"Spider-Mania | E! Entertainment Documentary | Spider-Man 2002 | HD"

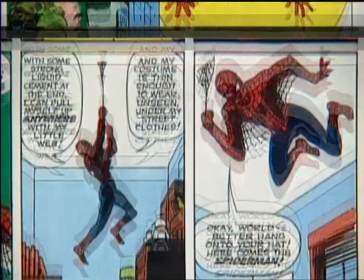I wanted to show Spider-Man's eyes. I was terribly afraid of the audience disconnecting with Peter Parker when he was Spider-Man.
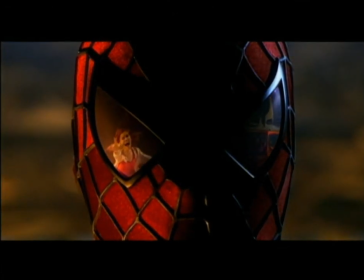James came up with a great Oakley lens look for Spider-Man. With Spider-Man, because the costume is so much in the lore and the fans know it, we didn't feel that we could mess around with that.
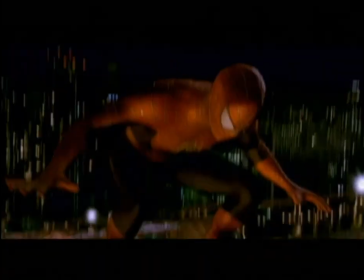Even though we modified the costume for a movie and tried to bring it into the 21st century, it's the classic costume.
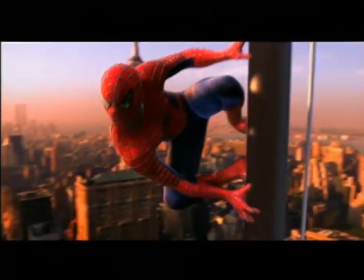The suit was pretty comfortable and flexible. The only thing that was somewhat uncomfortable is that the zippers would break so they would end up sewing me into the suit. If I needed a drink of water or a bathroom break, it would be a little bit of a process.
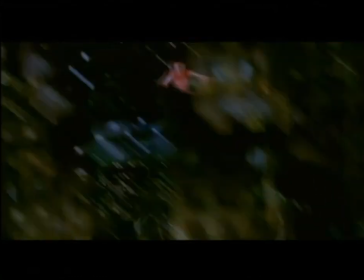Even when Peter Parker is masked by his Spider-Man persona, his very human side can't help peeking through. I think it's nice, though, in the scene in the rain when I'm talking to Kirsten. It's a nice moment when you see the vulnerability of Spider-Man.
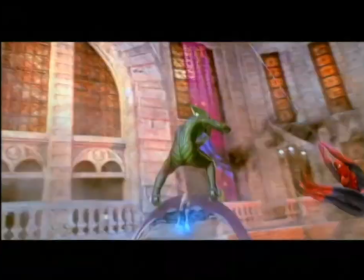You see Peter Parker in Spider-Man. At times, he misuses his power. It doesn't end up so good for him.
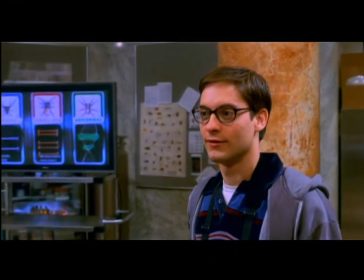The results are quite great. We tried to make it a positive story about a good character who learns an important lesson in his life.
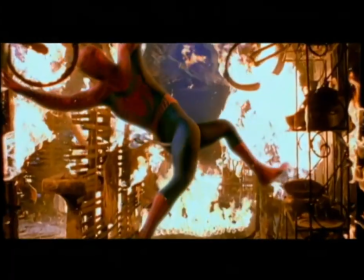Just ahead, Willem Dafoe heats up the screen. I started on fire a couple of times, but they put me up pretty quick.
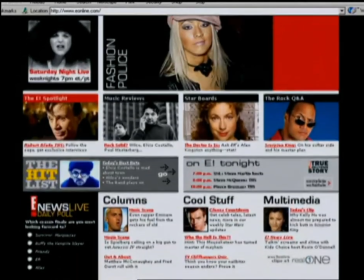But first, we'll check in with our other web users on E! Online.
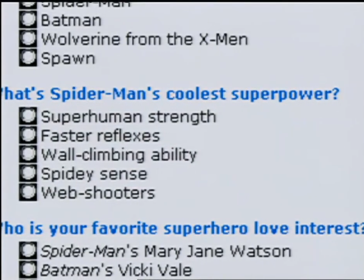We asked you guys to rank Spidey's superpowers and determine which is the coolest.
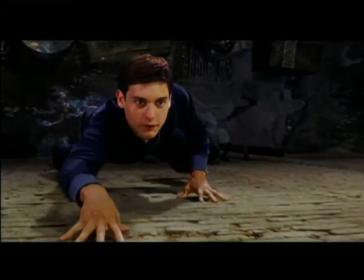The choices are web shooting, superhuman strength, wall crawling ability, Spidey's sense of danger, and superhuman reflexes.
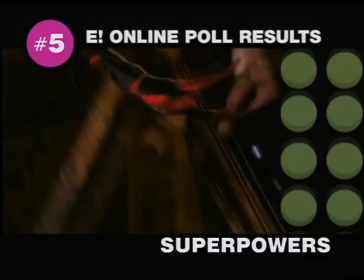The results are in, and at number five is superhuman strength. At four is superhuman reflexes.
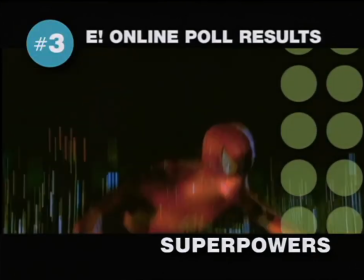At number three is Spidey's intuitive sense of danger.
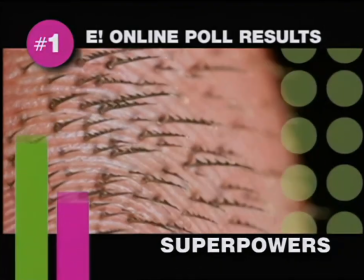At a close second are the web shooters, and coming in at number one is wall-flawing ability.
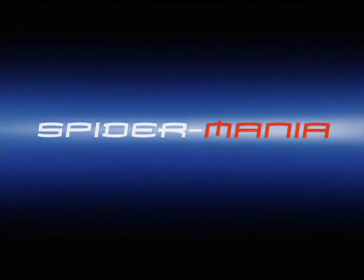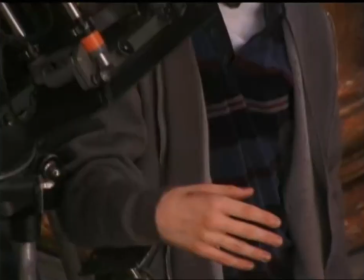Whatever it is, somebody has to stop it.
When news hit Hollywood that Spider-Man needed an exceptional star to don the guise of the Green Goblin,
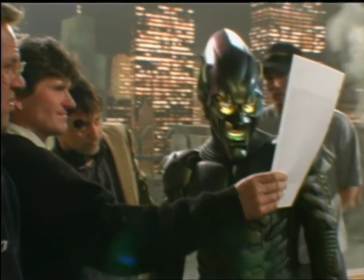heavyweights like Nicolas Cage and John Malkovich were up for the job.
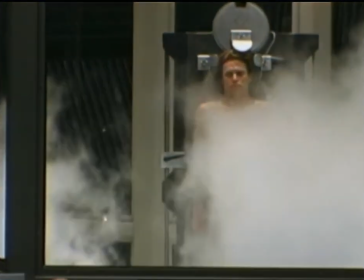but ultimately the role of a villain hell-bent on spite of destruction went to the accomplished actor who wanted it the most. It's not exactly like they were breaking down my door to have me in this movie.
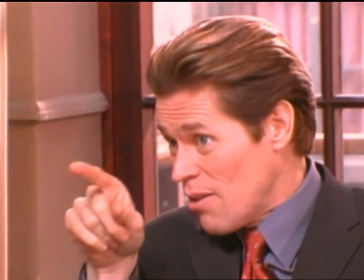It was something that I actually lobbied for. I got my hands on a script, I read it, I thought it was really strong.
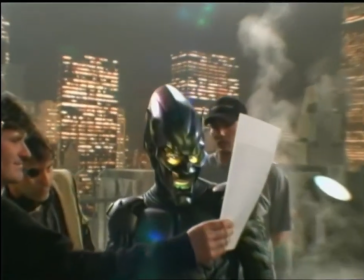The role of the villain, the guy that basically functions as the villain in the movie.
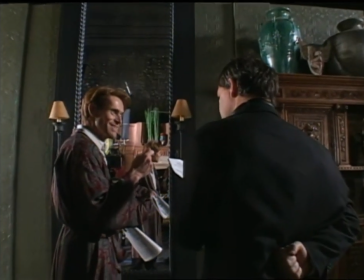It was a very cool role. I talked to Sam. I liked how he talked about the movie. rather than talking about all the effects, which I know he could deliver that stuff and the action stuff and the look of the movie. I was shooting a movie in Spain and someone came and shot some videotape of me in the vestibule of my hotel room doing a couple of Green Goblin scenes. Finally, they saw the light and cast me. In the part of the Green Goblin, we were looking for somebody that could handle the role physically. The Green Goblin has to get in a lot of fights with Spider-Man. We fooled around with different fighting styles. And actually did lots of different stuff, everything from kind of capoeira stuff to martial arts stuff. But ended up, the goblin turned out to be pretty much a meat and potatoes kicker and puncher.
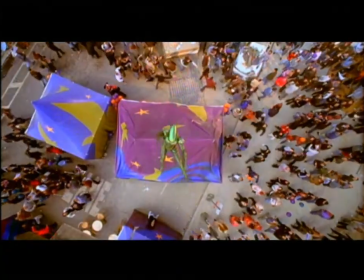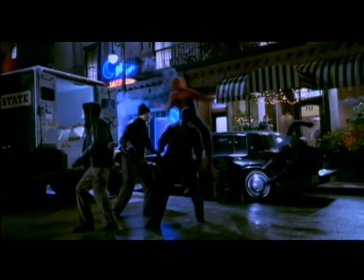That would contrast best with Spider-Man's sort of acrobatic style.
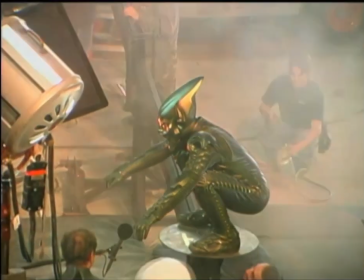Performing those stunts in the elaborate green goblin costume was another challenge. I had to learn how to deal with the costume, which was pretty extreme. James Atchison and myself and the production designer Neil Spisak wanted to honor the comic book, the look of the comic book.
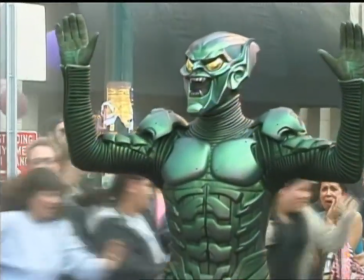But primarily what we wanted to do was make it seem like it came from a real world. So we had to back into the logic of the Green Goblin's looking outfit. We played around with, you know, how much you should see the eyes, how much you should see the mouth, what the nature of the mask should be.
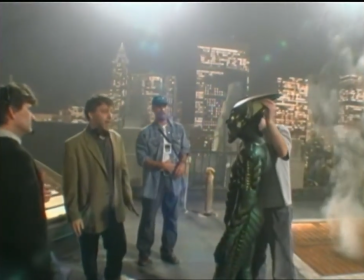The look is very strong, but also you wanted it to be expressive.